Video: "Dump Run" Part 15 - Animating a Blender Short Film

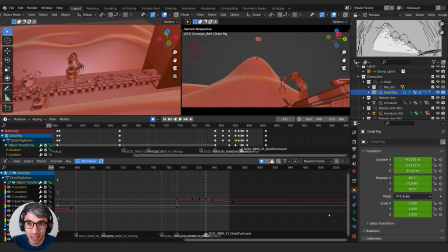0s
Hello and welcome to another exciting Blender tutorial. I'm Chris Bailey. If you want to know how to make short films in Blender, this is the place to be. Let's get started.
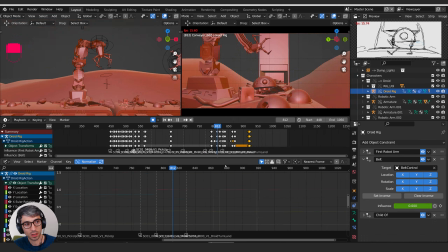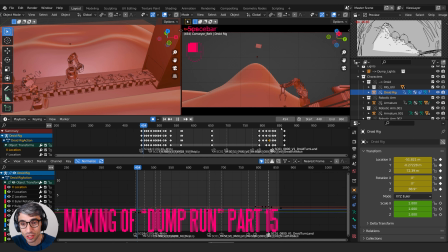13s
Okay, let's do a quick catch up on where we're at. I'm just going to have a quick preview of the scene and take a look at things.
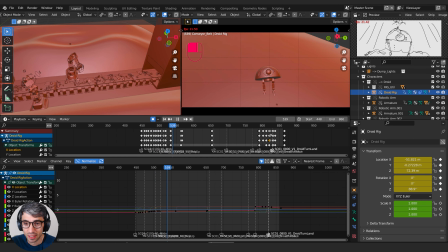18s
We've got our little guy falling down. Now, friend of the show, one of my friends, White Rooster on YouTube, has brought up a really good point in the comments last time, saying that it really felt like we were missing some kind of establishing wide shot that showed us,
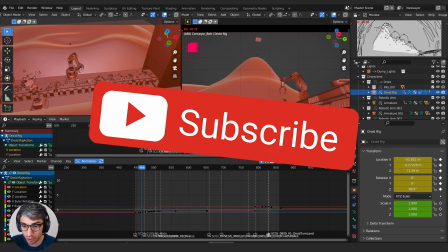33s
where we were in the scene and what was going on. And I think he's right.
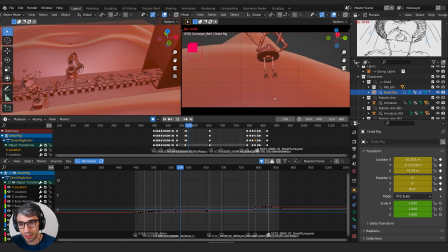37s
If you think about it, we're really tight with all this stuff, and we use this shot as kind of a bit of a reveal, but we go straight into this crash zoom to the trash compactor. And I'm just wondering if there's a place for us to stick some kind of wide shot. So he's going to pop up, that grabs him, he's going to react to it.
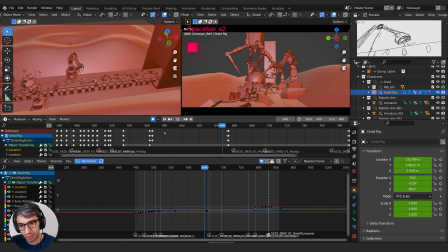57s
But they got a fair amount of dead time here when he comes around and gets set down. Like it's kind of cool having it as this big one shot, but we're already breaking it up here. Like we're cutting it into a close up for that emotional impact. And I don't know if this is telling us anything, this bit here.
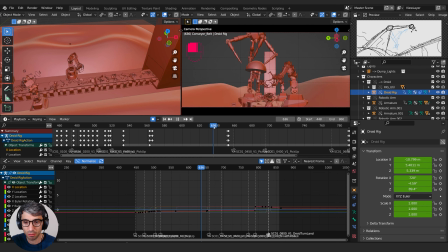73s
Like it's not really doing anything. It's sort of saying, oh, we're going to reveal something, and boom, this is the first time we really see what's in front of him. But if you think about what it's trying to achieve, this is really important. You got to think about, like, when you're making a film, you got to keep going back to what are you trying to achieve in each moment? What's your story? What are you communicating in each moment? So right here, we're not really saying anything.
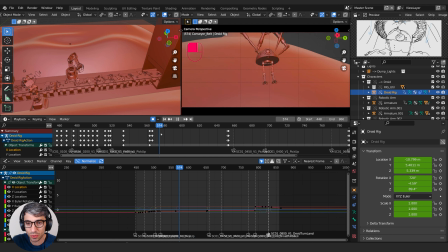92s
And it's a bit of dead air. So if I was an editor and I was working on this, I'd probably cut from the lift to like maybe this, or I'd find another shot, like a close up.
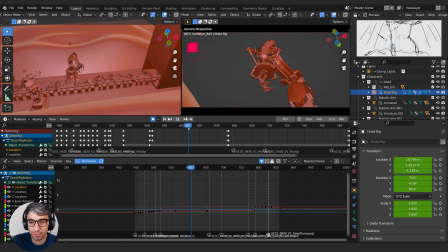105s
I'd want something else to like cut into to get his reaction of what's happening to him. So this could be a good moment for us to use a wide.
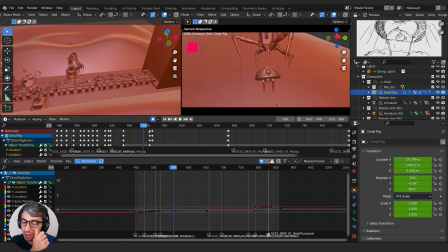112s
Let's find, where would we cut? Let's see, we're going to cut in. He lifts up.
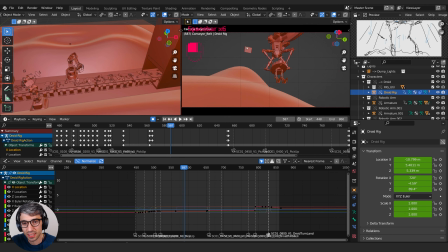117s
He's going to look up, like maybe up to this point, because it's nice to kind of see that reference point. So let's create a new camera right here. And let's see, I'll call this one pickup wide, and I'll just select the pickup camera that we're looking through right now. I'll Shift-D to duplicate. Shift-D, duplicate. I'm going to switch.
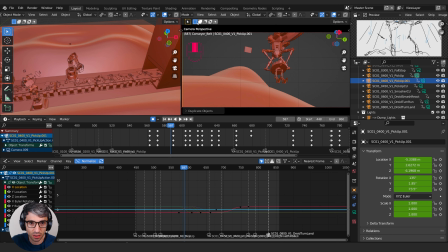135s
I might move my screencast keys. I feel like it's hard to see. There we go. Hopefully that'll be a little bit easier to see. So I've got a lot of other stuff here. We'll see how we go. So I've got this new version, this new camera here. I'm going to go ahead and look through it by clicking on the camera icon. I'm going to come over to my timeline.
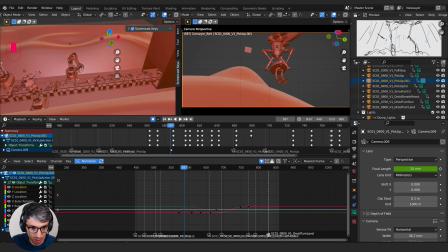150s
I'm going to bind this marker right here to the time. So I'm going to create a marker and bind it to this camera with the hotkey Control B. If you don't remember how to do that, you can also go to marker and bind camera to markers right here, or just add a marker. So now we've got this cut point.
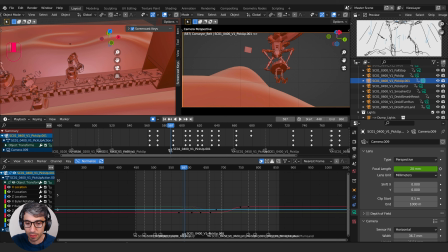163s
We're going to cut to this new camera. And then what we can do is we can get rid of all the keyframes on this camera. So let's make sure we've got only show selected turned on here in our graph editor. I might switch this to the dope sheet just so it's a little simpler to see the keys. And I'm going to open up my camera.
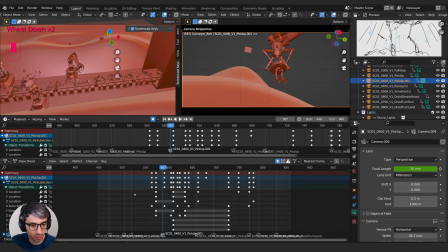179s
Let's see, what do we have? We've got a lot of keys on this camera. I guess we're using it multiple times. Did we cut back to it? We do actually. Oh, I didn't realize that. We're cutting back to pickup here. Oh, that's right, because we zoom in. That makes sense. All right, so we come up, and then we're going to cut to this other shot.
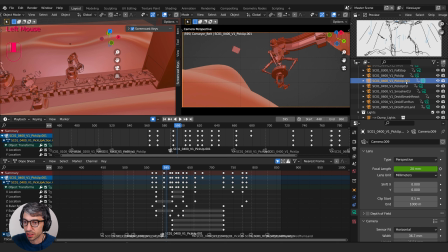199s
So I'm going to make sure I've got the right one selected. In fact, I'll go ahead and rename it. So I've already inserted a shot here, so I'm going to call this for maybe 20. I'm going to go 25, put it right in the middle. And I'll call this pickup wide.
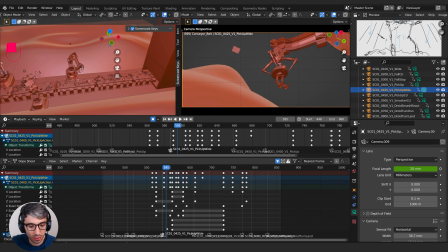218s
There we go. And then let's go ahead and head over here and delete all the keyframes. So I'm going to select all of these. Just to be safe, I'll just drop this summary down. B, box select, grab all that, and delete. So now we don't have any keys on this. We can just double check that by going to the transform properties.
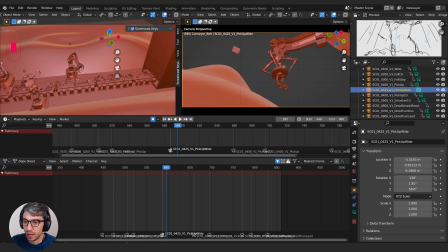235s
You can see there's no orange highlighting here. So these keyframes are all gone. And let's go ahead and make sure we've got lock camera to view turned on. Again, if you want to do that, you can grab it from view, lock camera to view under view lock.
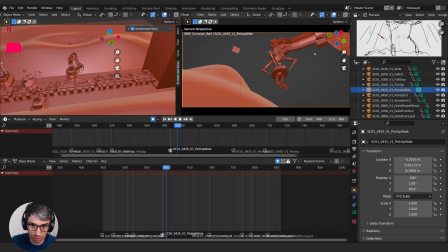247s
Or you can do like me and set it to your quick favorites, because I use it all the time. And let's go ahead and find a nice wide shot. Like, what do we want? What is a good idea for us to say?
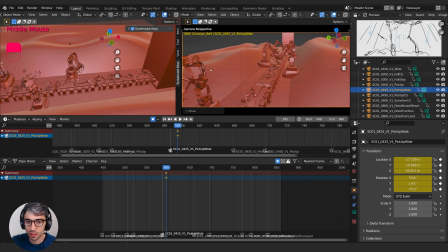270s
Let's see. I don't want to cross the line. I want to stay on this side of the action. Because remember back from the first scene, we talked a lot about staying on the same side of the action. What is going to be a good wide for us? I mean, we could just show the whole thing like this.
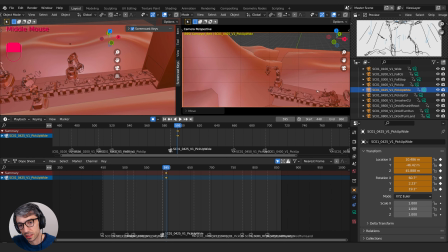287s
We could even maybe start on him a little bit like this, and then like swoop out to something like this, possibly. We could also go wider. We don't have to use such a, 20 is very wide actually. So we could also just come down and shoot it like this.
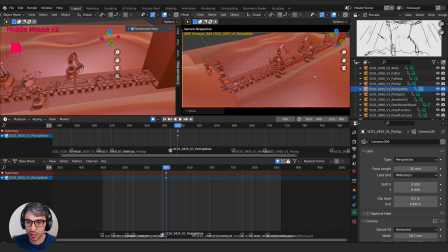307s
But the whole idea of this, I'm going to establish the space that we're in. Although the hill would be cool to show. I wonder if we should do this. Like we could show it like this, maybe. Not reveal the trash compactor yet, you know, because he's going to have that dramatic moment where he looks off and checks it out himself.
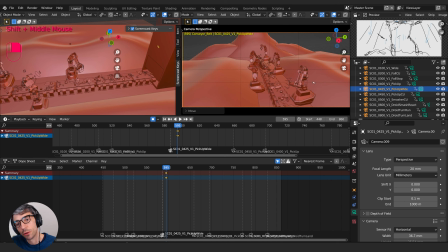331s
Right now I'm looking for a composition that I like. I'm trying to fill the frame. I've got a lot of dead space either side here. So there's a lot of unused territory in this shot. I could come in a bit closer maybe. We could have these guys like this.
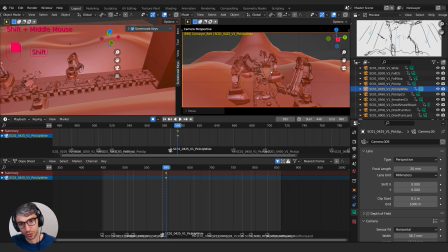351s
These arms moving, picking up, dropping stuff. We could try that. Let's try something like this. Now I'm going to look at the center line of my frame, and I'm just going to center up kind of here like this.
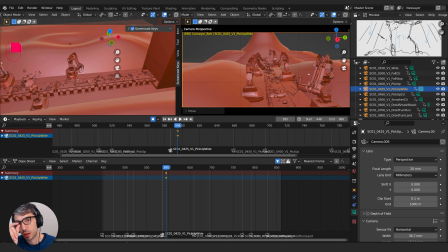363s
Now this is one of those shots where like we're pulling it back, where we're in a totally different spot, right? So we need to really think about where the eye of the audience was in the last shot and where they're going to be in this next shot. So let's leave it right here, and let's see how it's beginning to come together.
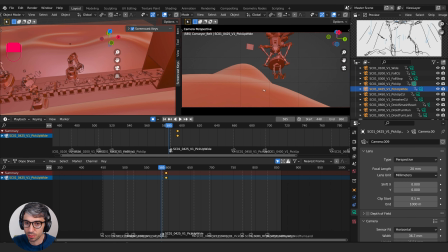379s
So you can see the camera is pretty much on him. It's off a little bit. We could probably line that up a little bit better so it's right. He's right in the middle of the frame. And then when we cut to here, it's probably worth it for us to center him up. So let's go right to the start of this. I'll just grab these keyframes and bring them back over.
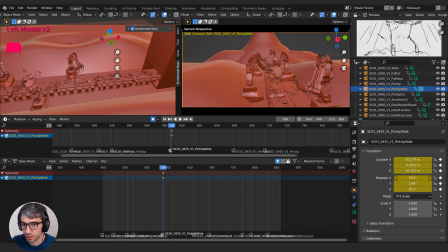397s
And I'm going to use my controls here. A little bit easier to get exact control. And I'm going to put him right in the middle of frame, just like this. I might come down so that I've got more of these guys in the shot. It's not too empty. We'll see how that works.
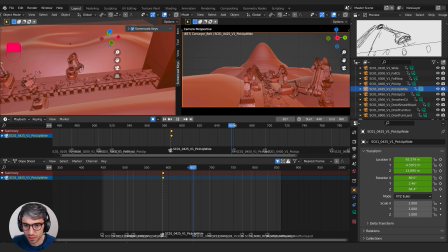417s
So he's going to get set down, and then we cut in, and then we do this. Something like, I feel like this is going to work.
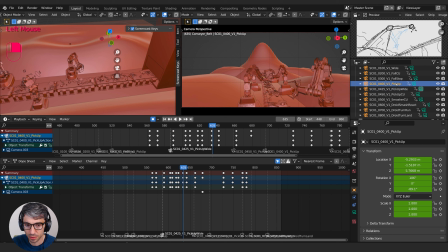432s
We could always cut back to pick up as well. Let's put a cut back to that. Let me set him down.
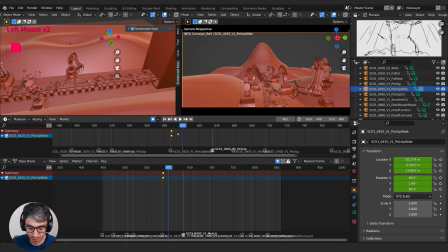448s
This is going to help orient the audience. I don't feel like we've got this camera right yet. So let's go back to wide, and I'm going to hit the down arrow on my keypad just to get to the exact spot. Let's find another angle. Maybe put this thing like in the corner of the frame, you know, maybe.
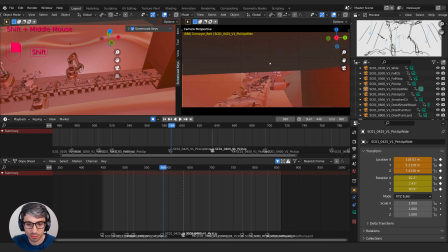465s
Should we be inside the conveyor belt? What happens if we do this? Is it going to be closing on us? Yeah, that's kind of disorienting. Doesn't really make sense.